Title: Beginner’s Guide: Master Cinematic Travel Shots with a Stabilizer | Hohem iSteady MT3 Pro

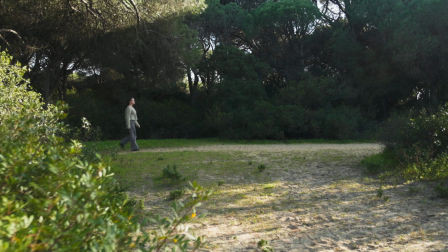(0:03)
In this video, I will show you how to capture cinematic shots for travel films using a MT3 Pro gimbal.
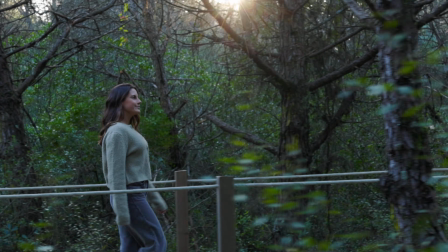(0:11)
I'm going to take you through how I shot this sequence, what kind of shots I used, and other tips and tricks on how to achieve smooth cinematic footage. But what even is cinematic? You know, everybody's heard the word, everybody has heard the term, but most people don't even know what it means. So let's break it down. Cinematic stands for the closest you can get to that Hollywood look you see on TV. And a very important aspect of that is smooth footage, and for that you need a good gimbal. This is the MT3 Pro gimbal, and today I'm gonna show you how to use it. A cinematic travel edit can be shot in a number of different ways, with a number of different techniques, shots, and angles.
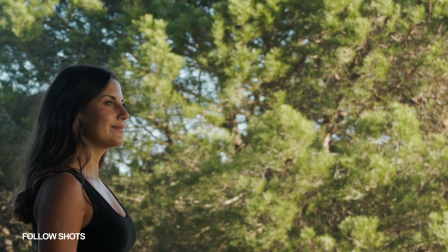(0:49)
We're talking push in and pull back shots, tracking shots or follow shots, orbit shots or low angle shots, you name it. For this specific shoot, I'm going to be using the MT3 Pro from Hohem with a Canon R7 with a 18-150 lens, and also has a cage on it. So it's a pretty heavy setup, and I was really looking for like a light gimbal that could handle heavy payloads, and this one's definitely handling the job. This big boy handles up to 2.5 kilos, which is really good for a really light gimbal like this. I can easily manage it and not get tired after 5 minutes, which is really good. And so I'm really excited to do this shoot and take you along with me.
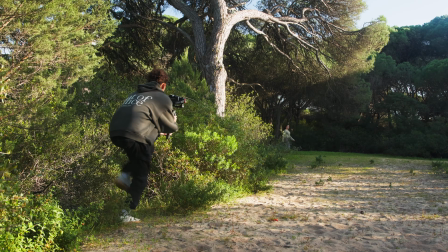(1:29)
Starting with the push forward shot, this is one of the best ways to set the scene and show a location.
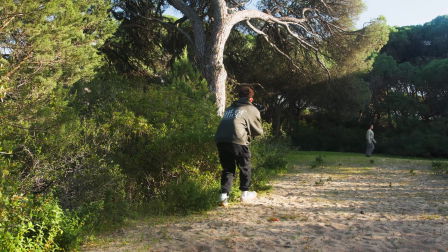(1:35)
With a simple, slow, steady push, just slowly walk towards your subject. I like to keep this one quite wide to establish the location.
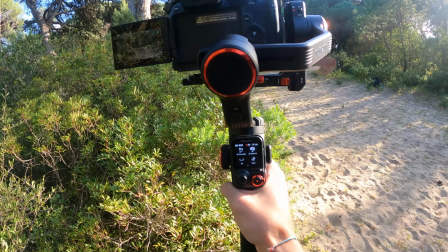(1:43)
Pro tip here, add a foreground element to your shot. This will give it more depth, which will make it more dynamic and cinematic.
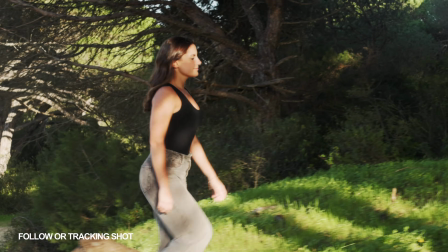(1:49)
Next we have the follow or tracking shot. For this shot, you can really use a number of different techniques.
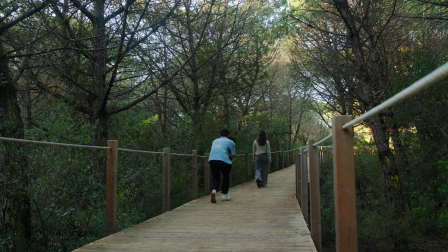(1:54)
A regular follow shot, where you follow behind the subject in a steady pace, always making sure to keep them in the middle.
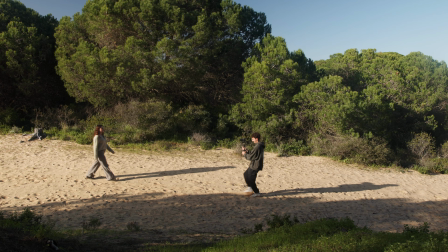(2:01)
Followed by a reverse follow shot, which is basically the same thing, but this time you're walking backwards in front of the subject, keeping them in the middle of the frame.
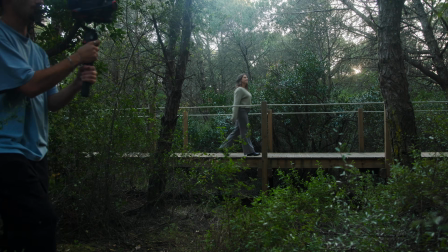(2:09)
There's also one of my favorite ones, which is the side follow shot, where you literally just walk next to your subject, following their movement, just like the previous two.
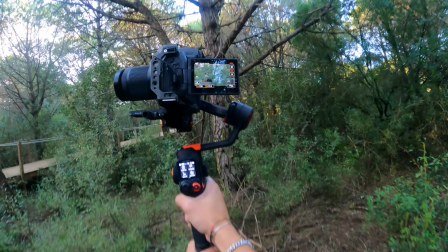(2:17)
Here you can use foreground elements such as trees to create transition shots.
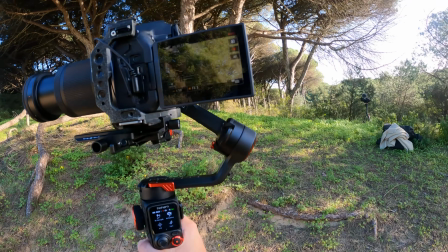(2:21)
To do this, make sure to do the exact same motion and framing with different focal lengths, and then cut right as the foreground element appears in the scene.
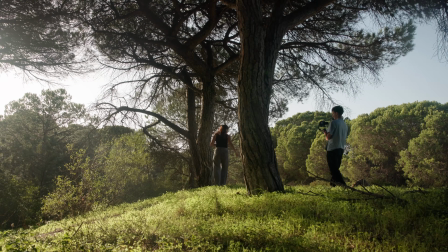(2:29)
I was actually struggling to stay perfectly still and get this one shot where the camera is following the subject from right to left in one place.
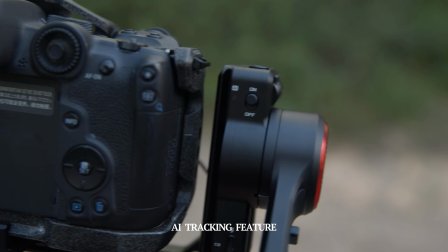(2:37)
So I activated the AI tracking feature by asking the subject to give a ready sign.
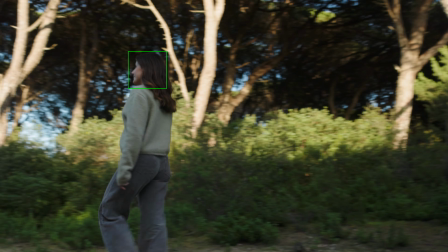(2:41)
Then I directed the shot from a distance to make sure I didn't disrupt with the detachable touchscreen remote with live feed monitoring.
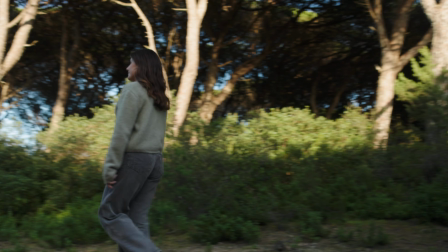(2:48)
This feature is definitely a game changer. This is honestly one of my favorite features of this gimbal, because you can literally just relax and let the gimbal do the job for you.
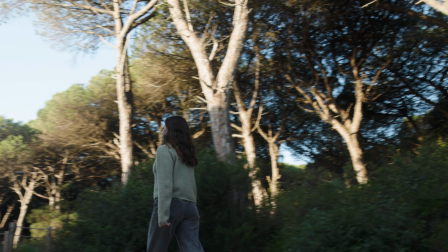(2:57)
And I finally nailed it. Next we have the low angle shot.
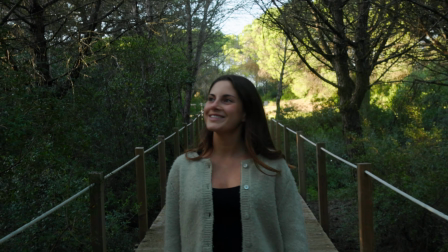(3:03)
This is one of the best ways to introduce a subject in a dynamic way. Just simply get low to the ground and tilt the camera up slowly as you're following the subject.
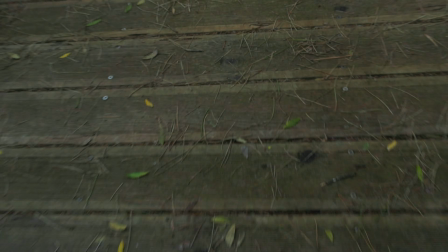(3:12)
This will add a beautiful dynamic motion to your shot, and is a great way to start introducing your subject into the scene.
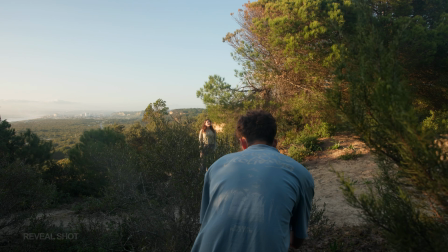(3:18)
Coming up next, we have the reveal shot, a slow, steady side movement that is perfect for revealing a scene.
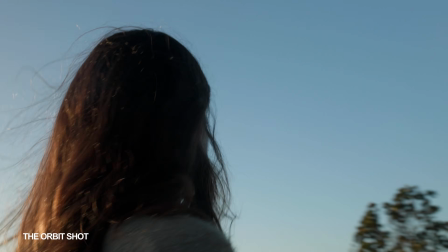(3:24)
The orbit shot. This is one of my favorite shots that I love to include in my own travel films.
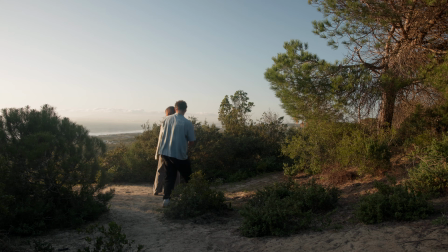(3:29)
Just simply walk around your subject and ask them to look around the opposite way you're going.
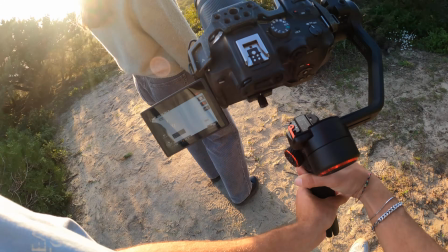(3:33)
This creates a super dynamic movement around the subject and creates a sense of wonder and admiration for the world around them.
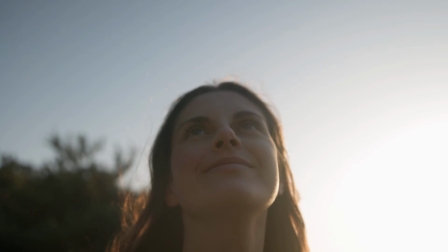(3:40)
You can also shoot at a tighter focal length to really bring the background closer and create a cinematic, dynamic shot.
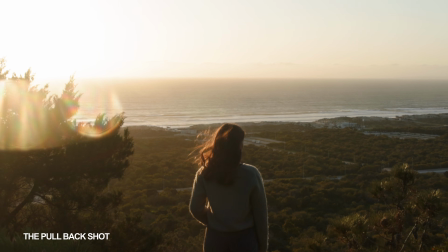(3:46)
Next, we have the pullback shot. This is arguably the best way to end the sequence.
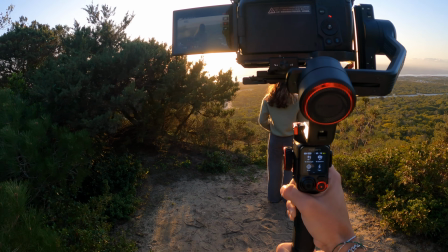(3:51)
Just simply pull back away from the subject, but this time try to add a foreground element at the end of the shot instead of the beginning.
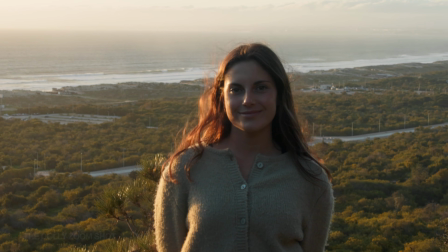(3:58)
Now there's an extra shot that I'd like to share with you, which is the Dolly Zoom shot. This is one of my favorite ways to end a film.
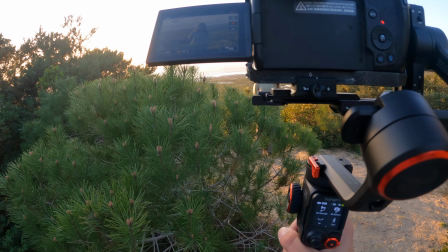(4:04)
Simply frame your subject right in the middle and push the gimbal forward as they look at the camera.
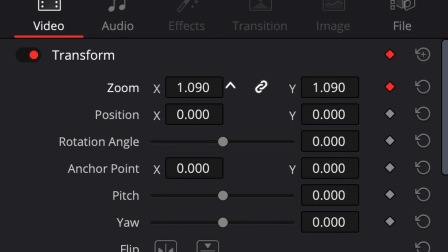(4:09)
In post, create a zoom out movement going the other way using keyframes, and that's it.